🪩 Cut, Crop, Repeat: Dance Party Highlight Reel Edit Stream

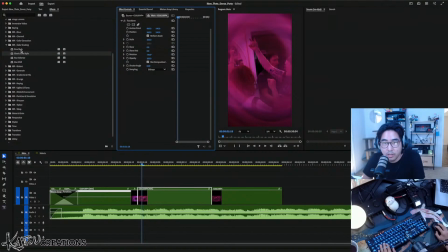65:44 Yeah, no likey. What is this? Cine style. Okay. Letterbox. Can we make you go away?
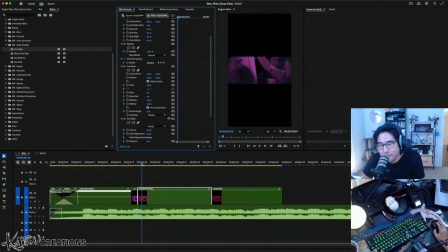65:58 Nope. Wrong way. Oh, I'm in the wrong thing. Letterbox. Oh, enabled. Pink.
I can make it smooth.
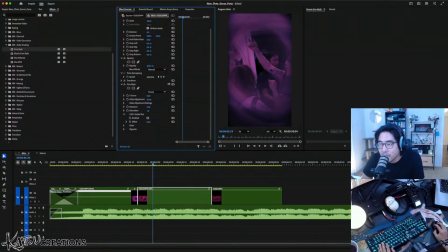66:17 So that's like contrast. Whoa, that's super sensitive.
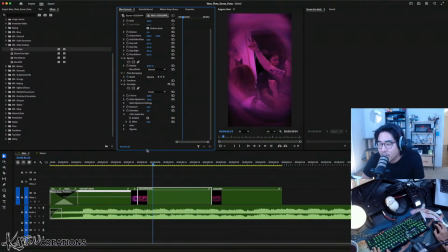I can make it smooth.
All right, why am I even fucking doing this? Part of what I'm looking for here is some visual variety between this shot and this shot because they came from the same clip,
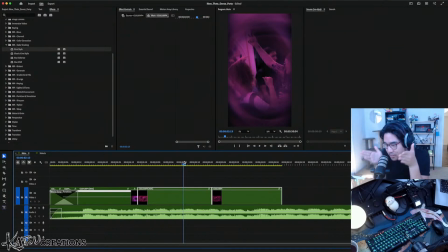66:50 and so I don't want to put two shots that are shot from the same perspective close to each other like this because it's just like, it just feels weird.
I can make it smooth.
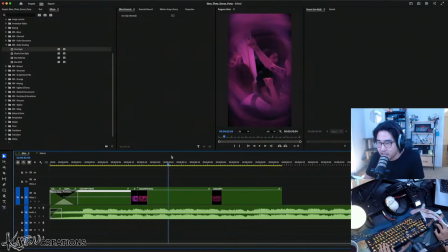67:02 I want to feel like we're moving around the room and kind of seeing different things rather than seeing like, okay, this part of the room here, and then like this part of the room here. It's kind of what it feels like. So we wanna mix that up. Actually, one way that we can do this is we can flip this.
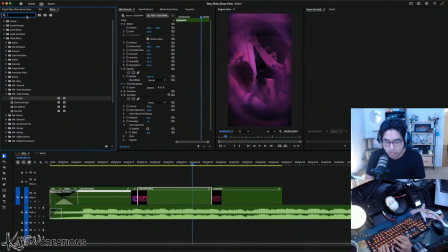Like this.
I can make it smooth. Let me show you.
Yeah, that feels a little bit better.
I can make it smooth.
See what I'm saying?
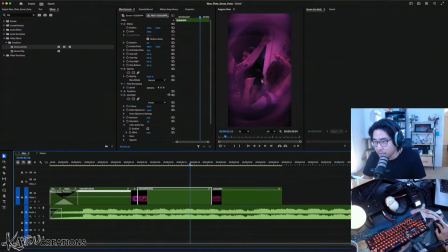67:35 Like, this looks like it's filmed from the other side of the room. And, like, sure, like, people's, like, the text on their shirt is backwards or their tattoos are flipped or whatever.
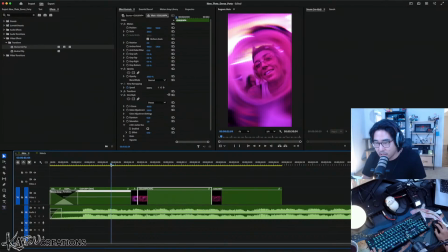67:43 But, like, fucking, like, most people aren't going to notice that shit. So we have this, right? And then we apply that effect, and then we have this.
I can make it smooth. Let me show.
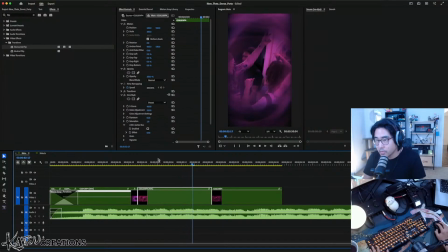67:55 So I can make it smooth. we will keep that funky color. Because why not? I wonder. Auto light. Auto light flares?
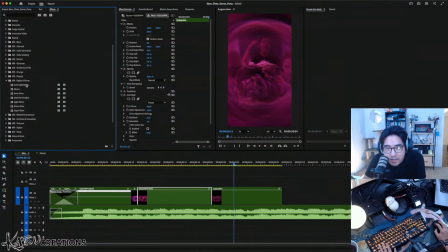68:15 What the fuck does that mean?
I can make it smooth.
Didn't do anything. Intensity. No? Low?
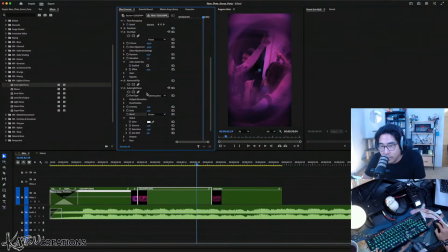68:36 What? I don't see anything. These are just words. What do they mean? Hotspot generation.
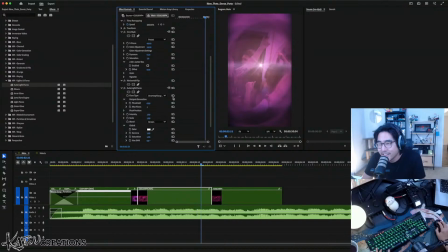68:51 Ah! Wow, what is that?
I can make it smooth.
This looks like baby's first edit. Can I... How do you reposition this?
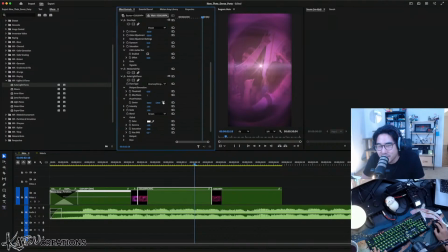69:09 Pivot position? Is that it? Ah. No. What? I don't understand. What is this? Max flares. All right.
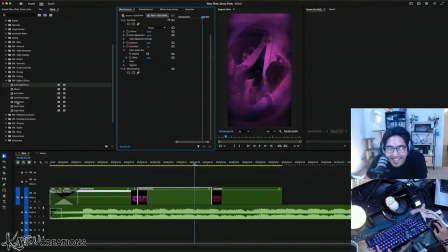69:33 Go away. What is this? Bink. That's so cute.